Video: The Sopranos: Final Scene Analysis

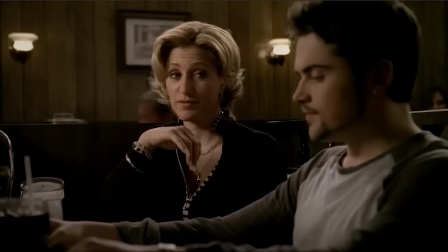In one instance, we see two lights along the same far wall when Carmella and Anthony Jr. share a two-shot.
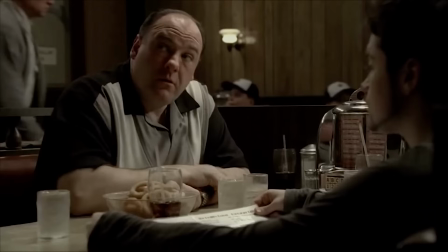We also see a single light behind Tony in a one-shot 3 separate times.
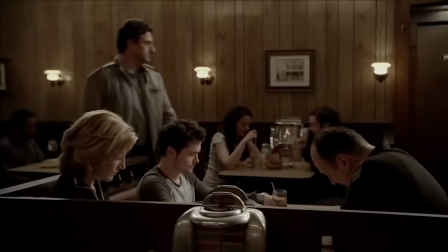Next, there are three lights along the opposite wall as we look from Tony's left profile. These come into view for the first and only time as we watch Members Only walk to the men's room to get into position. The Soprano family is also framed in that shot. The same arrangement of lights occurs outside the restaurant.
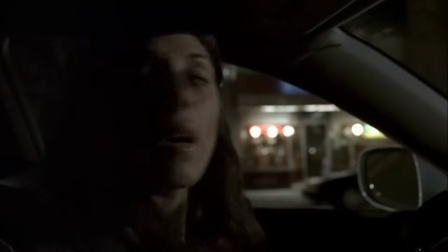When Meadow pulls into the scene and makes her first attempt to parallel park, there are three lights visible in the restaurant window behind her.
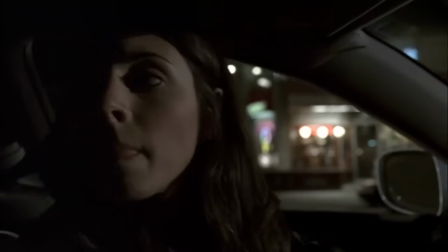The lights are tightly framed in her driver's side window as she starts to back up. There is another arrangement of three lights on the building to the right of Holston's.
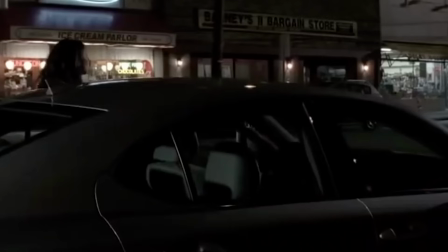These come into focus as we see Meadow first start to cross the street toward the restaurant. The last triplet of lights are not lights at all.
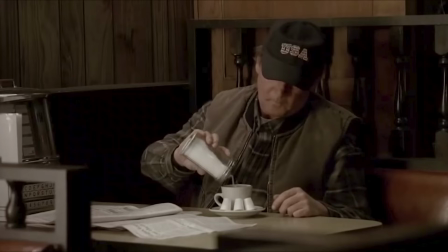Heading back inside, notice that the outdoorsman, our secondary shooter, has three creamers on his coffee cup saucer. These three creamers, like three bullets, are as white as the lights that appear in the restaurant window outside.
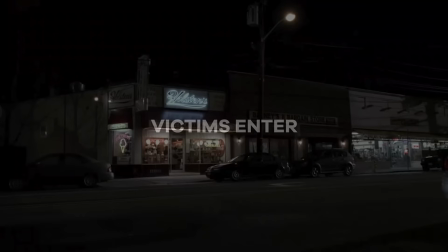The second indication that suggests a triple homicide takes place involves how each soprano enters Holston's.
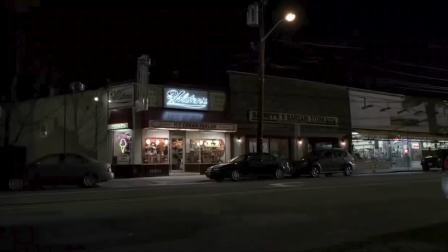Here it may be useful to do a thought experiment. Imagine that the restaurant is a kind of religious space or an alternate dimension situated between the real world and a Catholic afterlife. The symbolism under discussion may make more sense in this context. Generally, we're looking at how the sin attributable to each soprano is depicted as they step through the door.
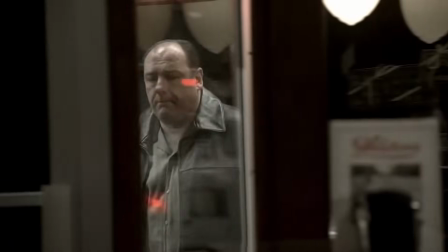Tony enters first. Standing in the entryway, he undergoes a metaphysical transformation.
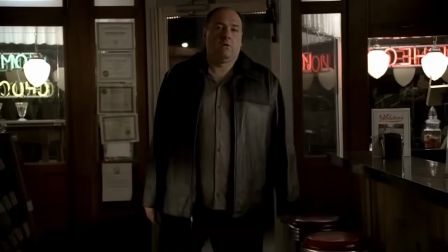Upon walking into the restaurant, Tony surveys the dining room in a medium shot. We cut to the dining room and then cut back to show Tony now in a full-face close-up.
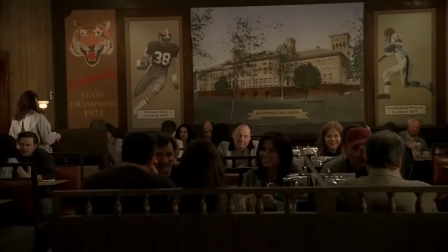As he continues to scan the main room, the shot flips back again to show him now seated in a booth facing us from a distance.
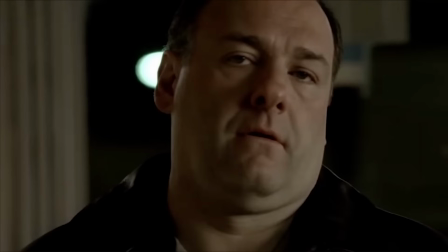In the last two shots, we are first shown a solitary larger-than-life figure whose face overtakes the screen.
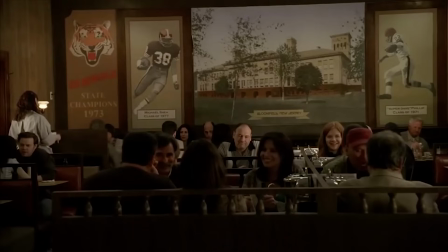Next, he is shown to us as a diminutive and vulnerable being, anonymous among a clutch of diners. In that instant, Tony is drained of sin and stripped of guile and pretense to prepare him to pass into the afterlife. As an aside, notice how little of Tony remains left over after his transformation.
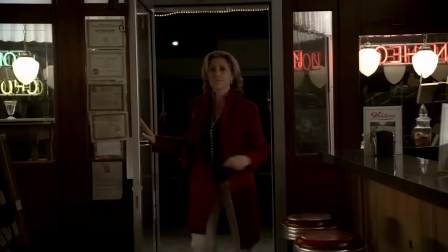Carmella arrives next. She enters wearing a full-length red coat over white pants and a black zipper front sweater.
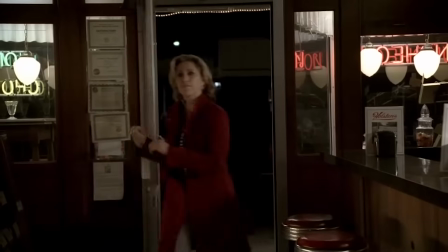While the symbolism for Tony manifests as a blatant and severe transformation, for Carmella it is a little more complicated.
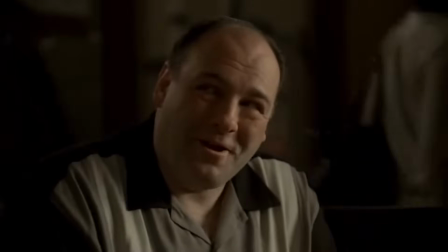The difference between them involves their respective relationships to the crime family.
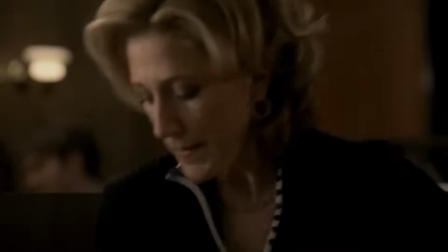Tony's relationship does not require comment. Carmella, on the other hand, has suffered pangs of conscience in the past due to her involvement with the crime family.
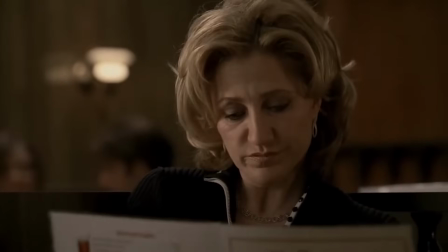She sought religious guidance more than once on this topic. She even began a marital separation, at least in part, to withdraw from this moral dilemma. Nevertheless, she relented in favor of a modus vivendi. As a result, she accommodates her role as a mother and practicing Catholic alongside a relationship to the Soprano crime family.
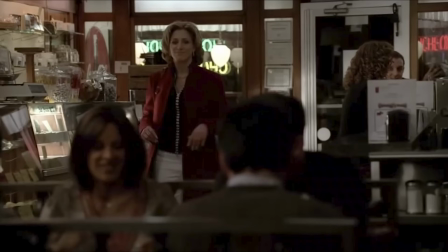We can see the underlying dichotomy encoded into her clothing. Her white pants and black top signify good and evil respectively, innocence and guilt.
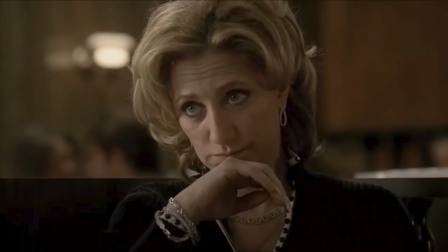The white and black design pattern on the collar, cuffs, and along the zipper of her sweater ensures the dual symbolism remains present throughout the scene, even after Carmella is seated.
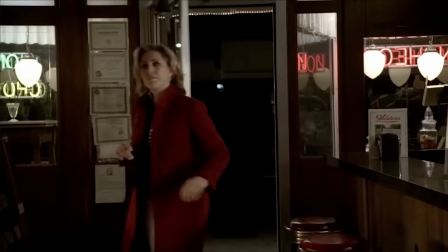The blood-red coat she wears when she steps through the door presages her violent physical death.
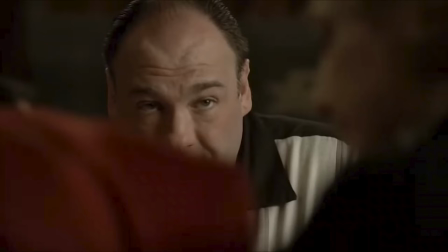Notice that the coat partially covers Tony's face as Carmella situates herself in the booth. This suggests that he too will be covered in her blood. Anthony Jr. enters the restaurant last.
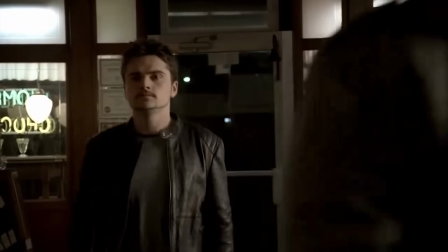Anthony Jr. is an innocent. He is without sin. We can find evidence for this characterization by comparing his entrance to that of his father.
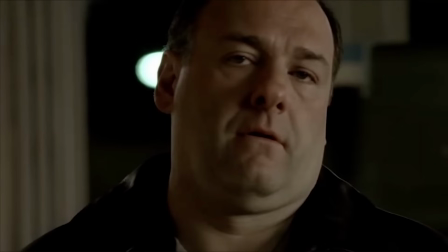Recall that when Tony entered, he lurched instantly from a solitary, powerful, larger-than-life gangster to an anonymous, vulnerable, diminutive diner.
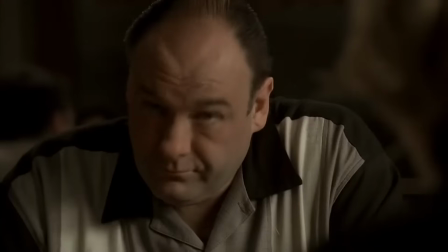Anthony Jr.'s experience is exactly the opposite. When he first steps through the door, he appears small and obscured as he trails behind members only.